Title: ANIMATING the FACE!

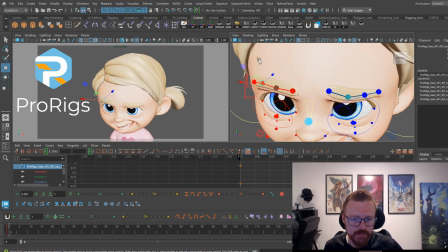Okay, you get like a valley type look with the eyebrows. They point downward. Okay, we're having the left screen left face be the side that is opened up more, so we're gonna keep that brow up.
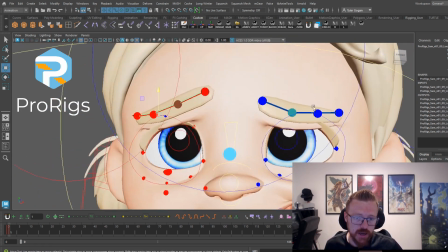Okay, just for this exercise. Go ahead and grab the eyelash controls.
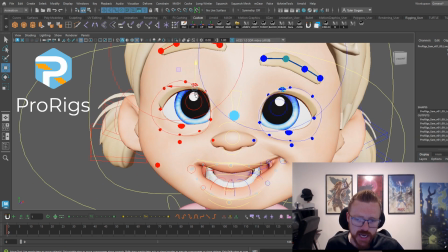I'm sure there's some kind of picker that ProRigs has or something. I just don't know.
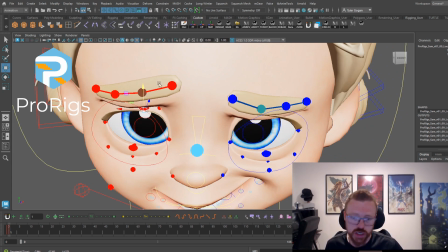I just went ahead and was just going, right? I didn't really do a bunch of research.
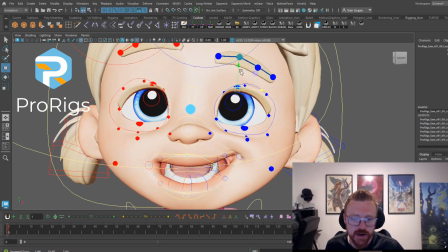I just got too excited and wanted to get in.
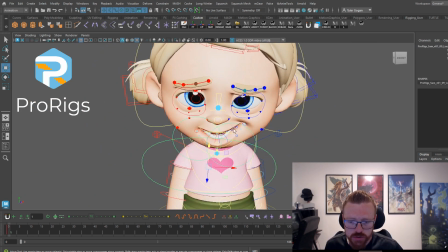When you're sad, you look downward. Okay, so we're going to pull her eyes down.
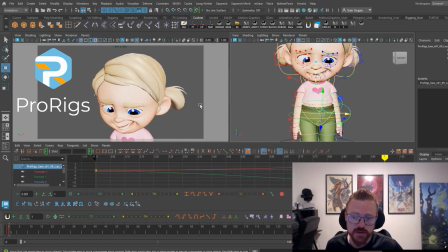Maybe to the side. Okay, she's feeling guilty or bad about something she did.
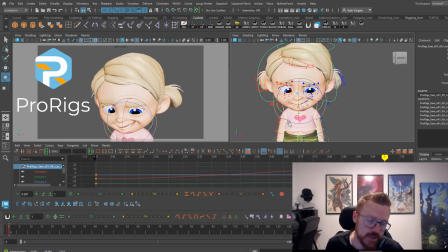She, hit her little brother or something, I don't know, or she stole some chocolate from the store.
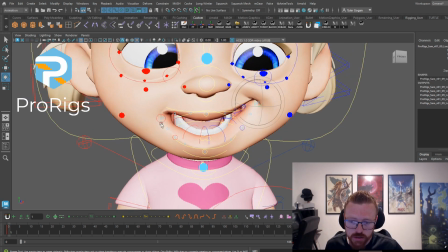So she looks down. Of course, you can't be happy when you're in trouble. So let's make her sad. Okay.
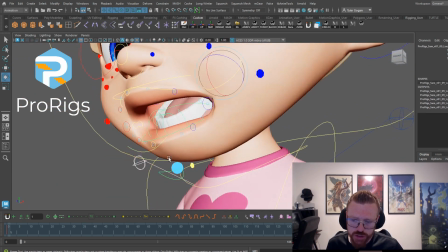Pull this jaw up like this.
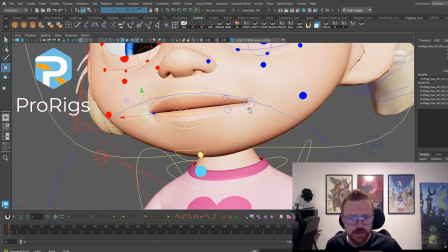Animators are weird. Let's see. I love to stare at people. Sometimes, just like when they're walking around, just like stare at them. Kind of a creepo.
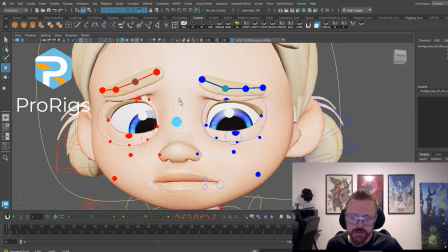Like, it's just like, I'll watch how they move, right? And I'm sure not the only one here that does that.
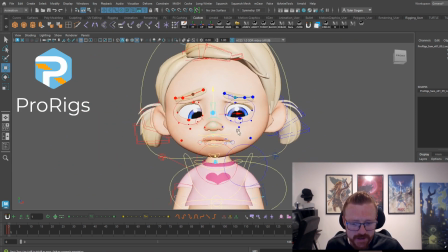Watching people, how they move around. And then I catch myself doing it, and I'm like, man, I'm a weirdo.
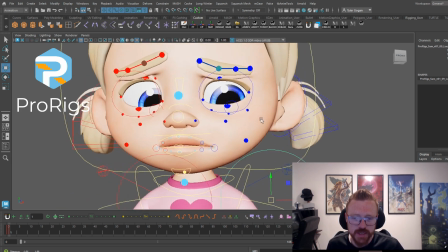And luckily, the people never, like, realize what I'm doing, and they're never like, what's that?
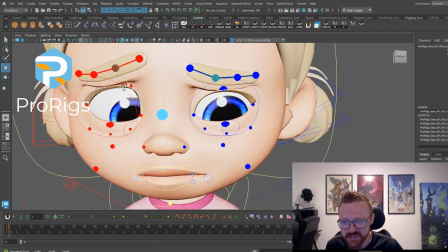I mean, maybe they do, but they just never say anything. But anyway, so she's sad, right?
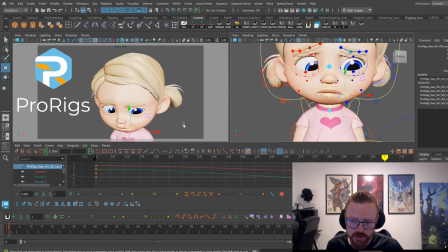Maybe get this a little more downward. I don't like how far her face is pointing down.
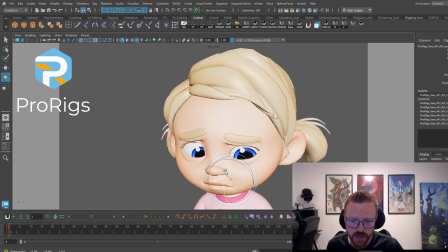Okay, she is sad, but I don't like how far her face is pointing down. I like to see that neck. Okay, because when it's like this, she kind of just looks like she's got this going up in her shoulders, kind of looks like it's peg head or something. Okay, so let's get a little bit of that collar showing. Okay, in this kind of angle that we have.
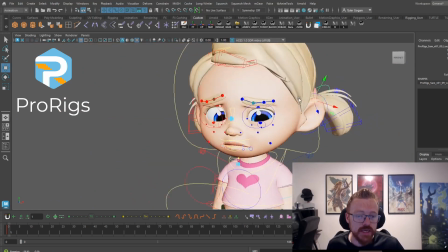Okay, again, we can use the pigtails to tell part of our story here.
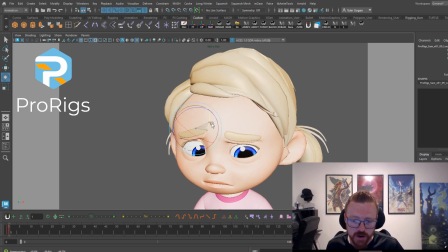Okay, downward. Pigtails don't typically have a mind of their own, but you can use other extremities of the body,
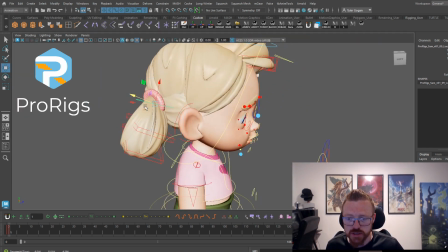even the pigtails and the hair, to really tell a story. Unfortunately, it doesn't look like we're going to get much.
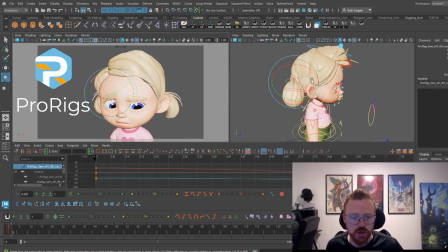There we go. We'll see how that looks on our transitions. But for right now, it's working.
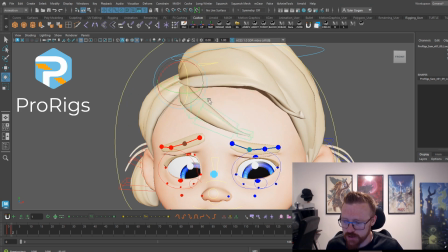Okay, maybe this hair, we can also use the hair, right? To go down into a more sad pose. Okay, point this hair down like this. Pull it down into here.
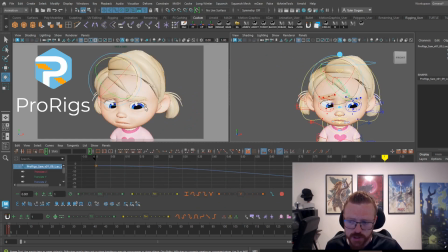Okay. She's looking really sad, right?
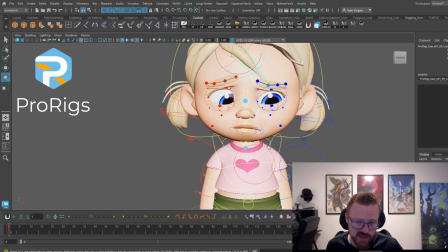She's down, looking down to the side. She has broken a window. And Mom is not happy. I'm going to zero these out just because I want to get those eyes aligned correctly to 0, 0.
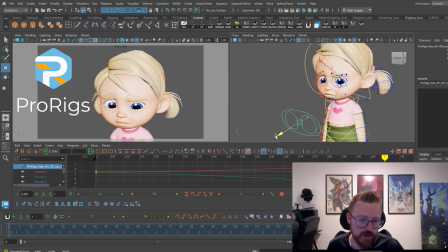Okay? Maybe pull this out just a little bit farther. If you pull this out, you'll notice her eyes will get farther apart.
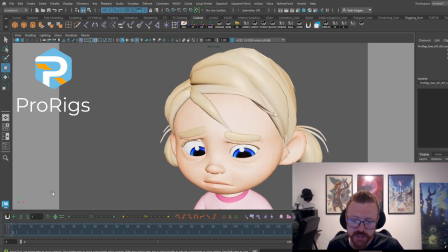Okay? Your character's eyes will get farther apart. Be aware of that. Instead of like, if you don't want to get things messy and move these around and move this around,
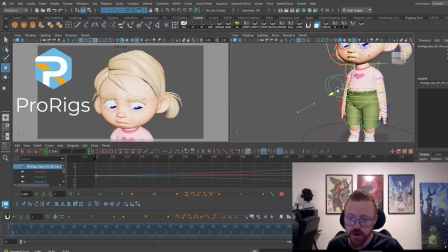you can just pull these out and the character's eyes will get farther apart or closer together depending on how close the face you are to the face. But we'll go ahead and just do that. Okay? Sad right here.
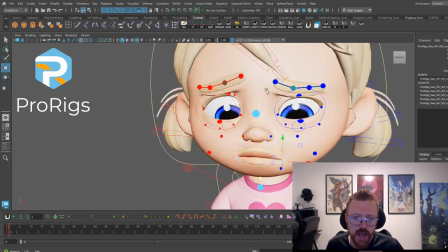She's got it. She's really sad. Okay, and I just kind of get, like, with my workflow, I kind of just, like, get a generalized face pose.
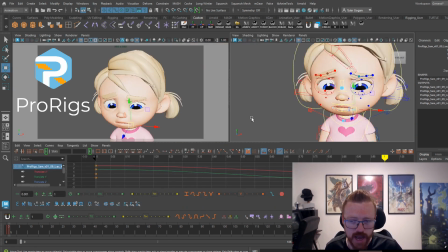I don't, like, spend hours and hours on the face pose.